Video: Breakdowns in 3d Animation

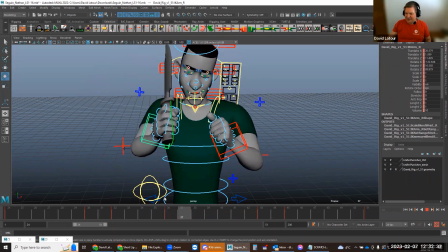Let's see here. this one here. I'm just going to pull you in. Just watching the arc that hand travels on.
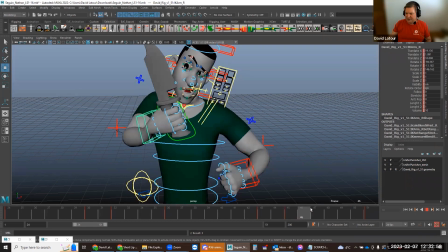Up.
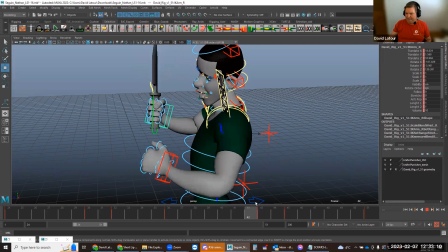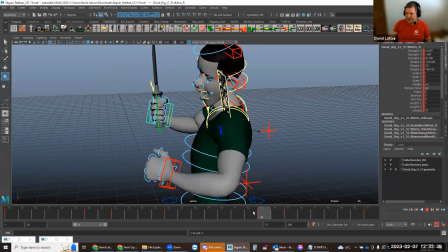Yeah, I thought so. I got too far. There, a little bit of overshoot.
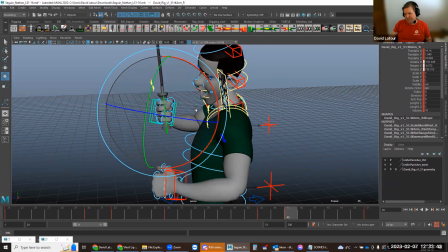There we go. Trying to keep the ranges naturalistic.
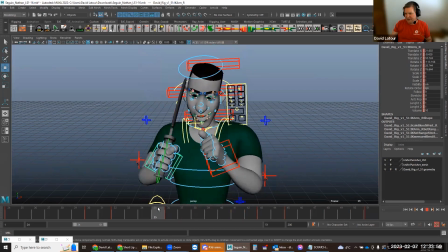Okay.
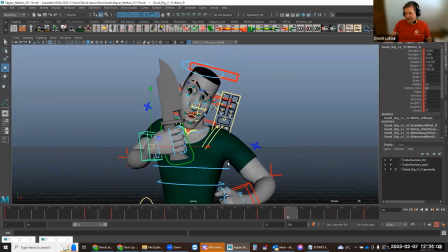There we go. There we go. Okay. Head and neck, same thing. I just wanted to overshoot that mark a little bit.
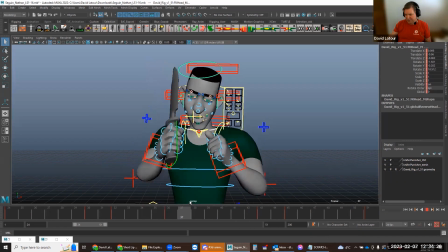So sweeping down.
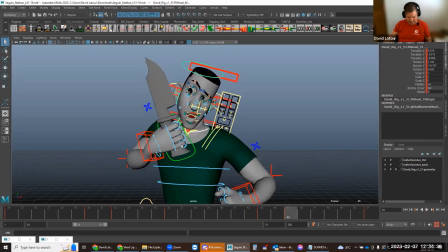Again, I'm probably going more extreme than I need to. There we go. Panel perspective, shot cam. There we go.
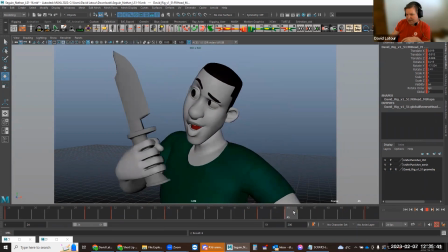So there's that little overshoot here, goes past and then comes back down. So you can see 43 and 51, very similar. I've tweaked 43 a teensy bit, but they're pretty much similar. But 45 is that overshoot breakdown to kind of everything shoots beyond.
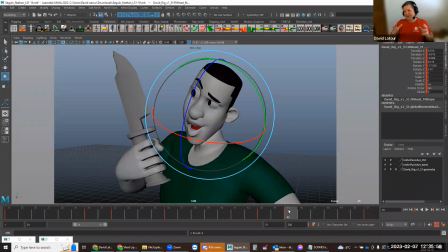Some things aren't necessarily shooting beyond. Sometimes that overshoot breakdown, I'll also be using it for things that are trailing behind to finally catch up. So in some cases, it's using I'm using this overshoot as also a offset.
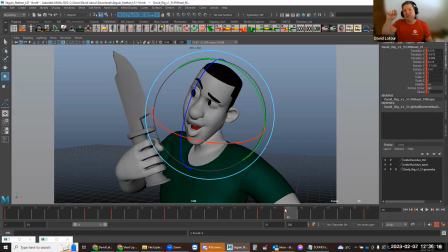Sometimes it's about smoothing out the arc of the movement of an object. So like I say, breakdowns, they're doing multiple things at the same time, but primarily this breakdown was about the overshoot.
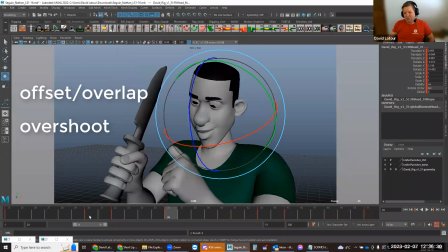Primarily, this breakdown was about the offset and overlap. Primarily, this breakdown was mostly about the anticipation of the action.
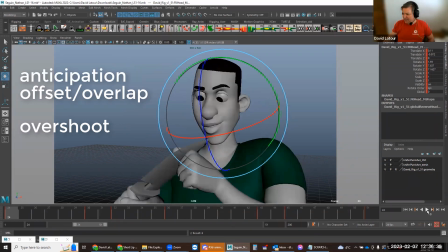But now you can see that movement. Pretty subtle differences. But hopefully what it's creating is more organic movement, more movement across the entire character. The only things that I haven't talked about, I've been sort of talking about arcs as I've been going along.
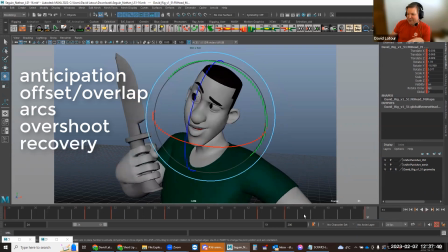Overshoot and recovery, well, truthfully, this key and this key here, this breakdown becomes a recovery that basically is settling to that moment.
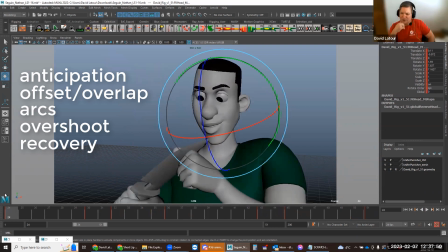The last thing that I wanted to show with the breakdown is sort of a moving hold, the idea of a breakdown as a mechanical function of kind of keeping the character alive. So the character is stationary, it's not doing anything, he's just holding a pose, but you still want to keep the character looking like it's living, it's breathing, it's moving.
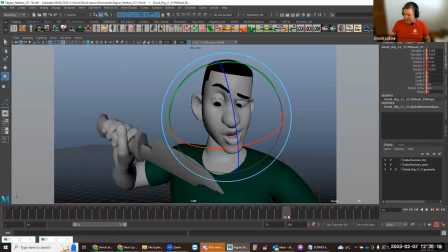And let's see if there's a place where it makes sense to structure that. Okay, here we go.